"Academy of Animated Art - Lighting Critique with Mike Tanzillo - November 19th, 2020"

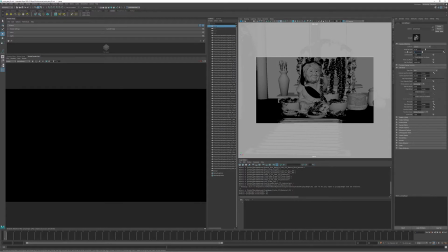This helps flatten out the features of the character a little bit, because you can see like if you go super wide angle and you put the character in the same, like we just did the headshot, you can see her, everything kind of gets distorted a little bit, versus if we went like 85 and did her same thing, then everything kind of gets flattened out.
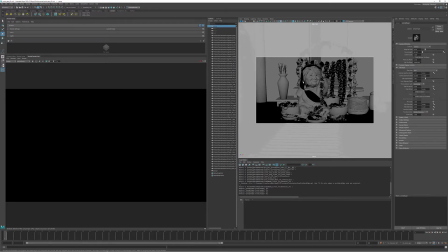So generally speaking, for portraits, you want to use more of like a telephoto. This will also allow us to go a little more out of focus with the background. So totally dependent on you. But just to mimic what we were seeing before, I just kind of like, let's just kind of keep it like this for now and see where that gets us.
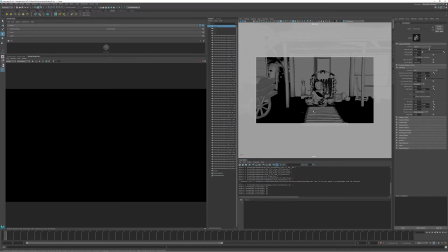Okay, so we got the render view down here, this scene here. Cool. I'm going to create two lights. I'm going to create a skylight and I'm going to create a key light. The key light's meant to simulate the sun. Skylight is just going to be our fill. So you can do it in either order that you want.
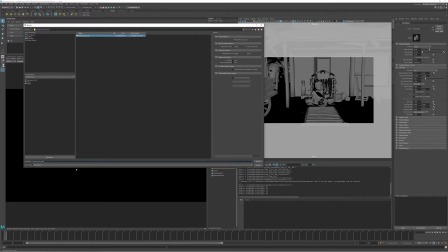Let me go ahead and save a version of this in case this crashes while I'm doing this. I know a lot of people who like to put the fill lights in place first before the key light.
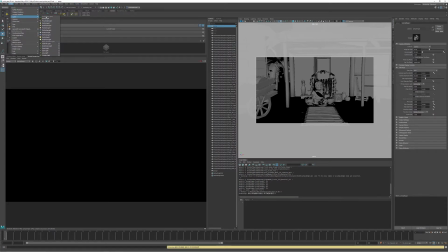I personally like to do the key light first, just to get an idea of how it's tracking, how it's shaping. Let's see, so we're in this perspective camera. Let's see, let's refresh this.
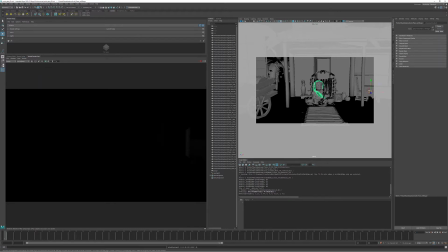Refresh render. Okay, now we've got the spotlight here.
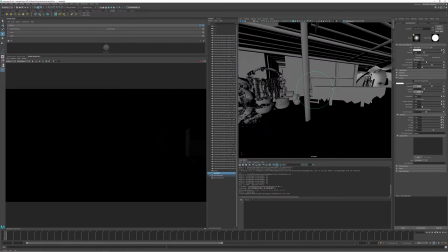We're gonna go ahead and take a look through that. Just center it, because we always pretty much want it centered on her.
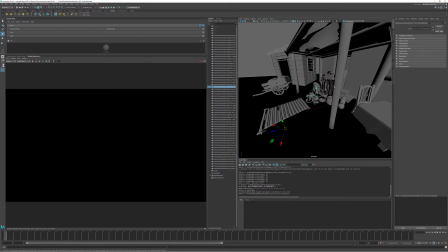Let's start it here, and let's just create some exposure.
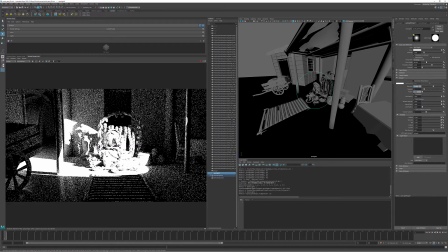And again, I know that you don't work in Maya and Arnold, but it's no big deal at all.
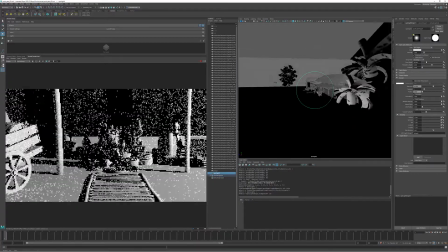This is pretty much true of any render engine. So what I'm doing now is I'm just kind of playing around with this.
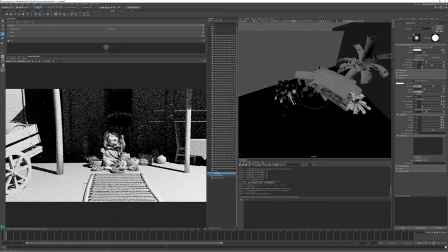We've got, because I want to start to figure out a way to put her in shadow.
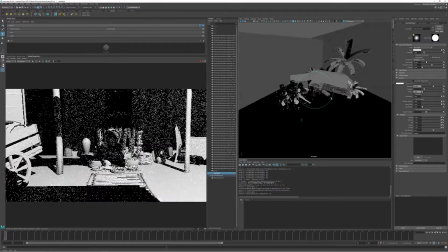So what I'm seeing, put the area back behind her in shadow. So what I'm seeing is that if I can go like up into this region here,
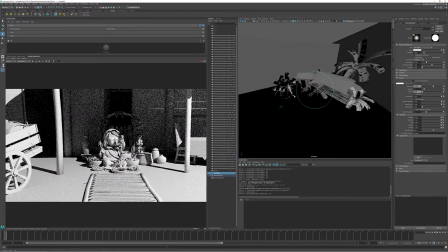I can create some shadow from the awning back behind her and allow her
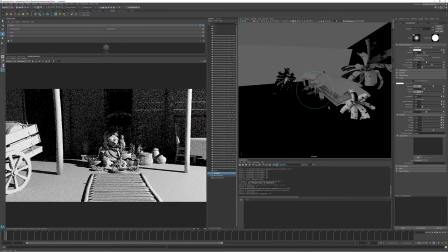attributes to pop forward a little bit. So now I just kind of want to play around with this a little bit and just kind of play around with that position.
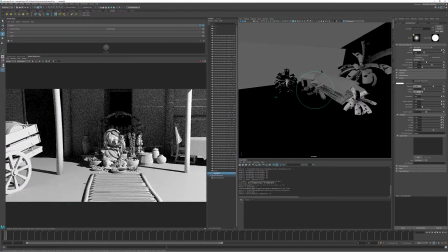The real question is like, do I want the light to kind of scrape across these background here? Do I want it kind of like, how do I want it hitting up these elements? The one thing I don't want is like hard shapes of shadow on her face.
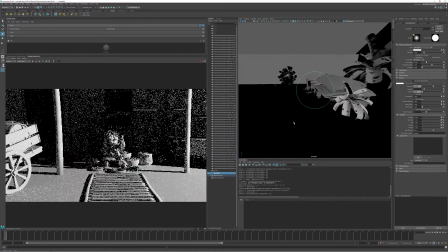So let's see if we can't. Oh, there we go. Look at that. See, now we're kind of skirting around some of that and really shining in. It's really getting into her face. Let's see if we can push it over here to the side a little bit more, just create a little bit more shaping.
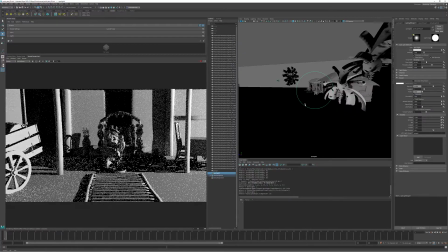Yeah, that's feeling pretty good. If we went down a little bit lower.
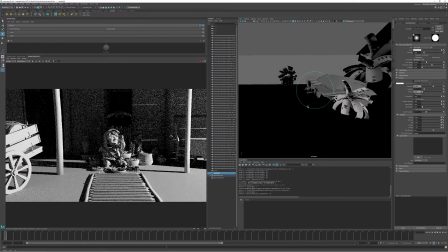All right. Yeah, that's looking pretty cool. Now let's talk about these hard shadows, because now we're seeing, you know, what isn't necessarily what we want.
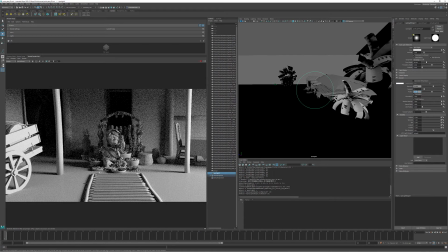So what we want to do is we want to increase this radius, start like 15. Maybe that might be a little bit much. Just drop it back down to 10. Say 5. All right, so now what we're doing is we're getting some of these like softer shadows in here.
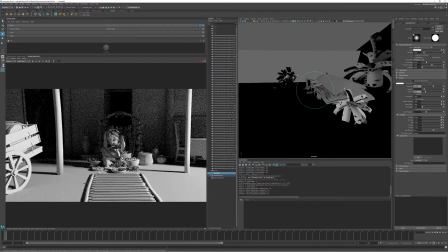Feeling a little bit better along those lines that we wanted. In fact, let me adjust this camera a little bit, because I think we can do better than this.
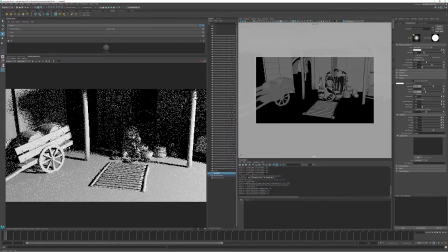I'm rotating it now a little bit more towards her.
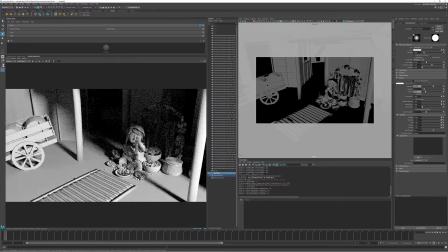Let's cut that off just a little bit, because I want to kind of get up into her eye range.
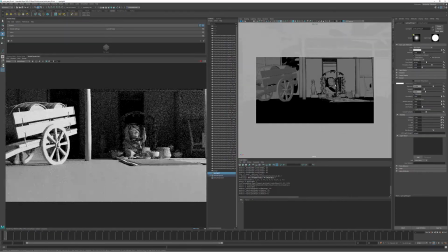Do we want to be low?
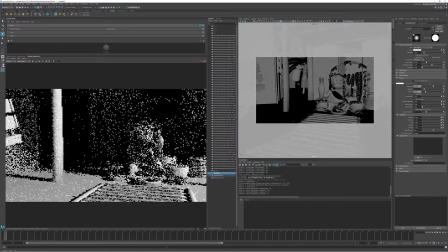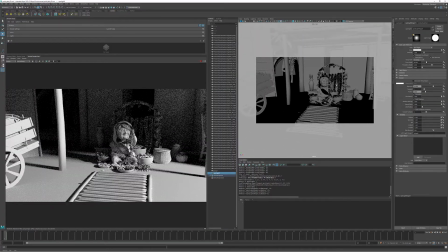Maybe something a little more like this. Just putting her more in the middle.
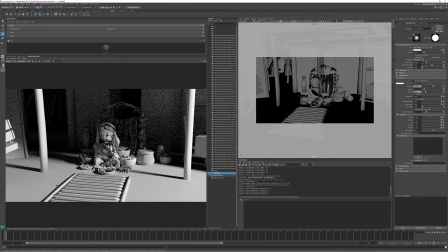There we go. Let's just stick with that for now.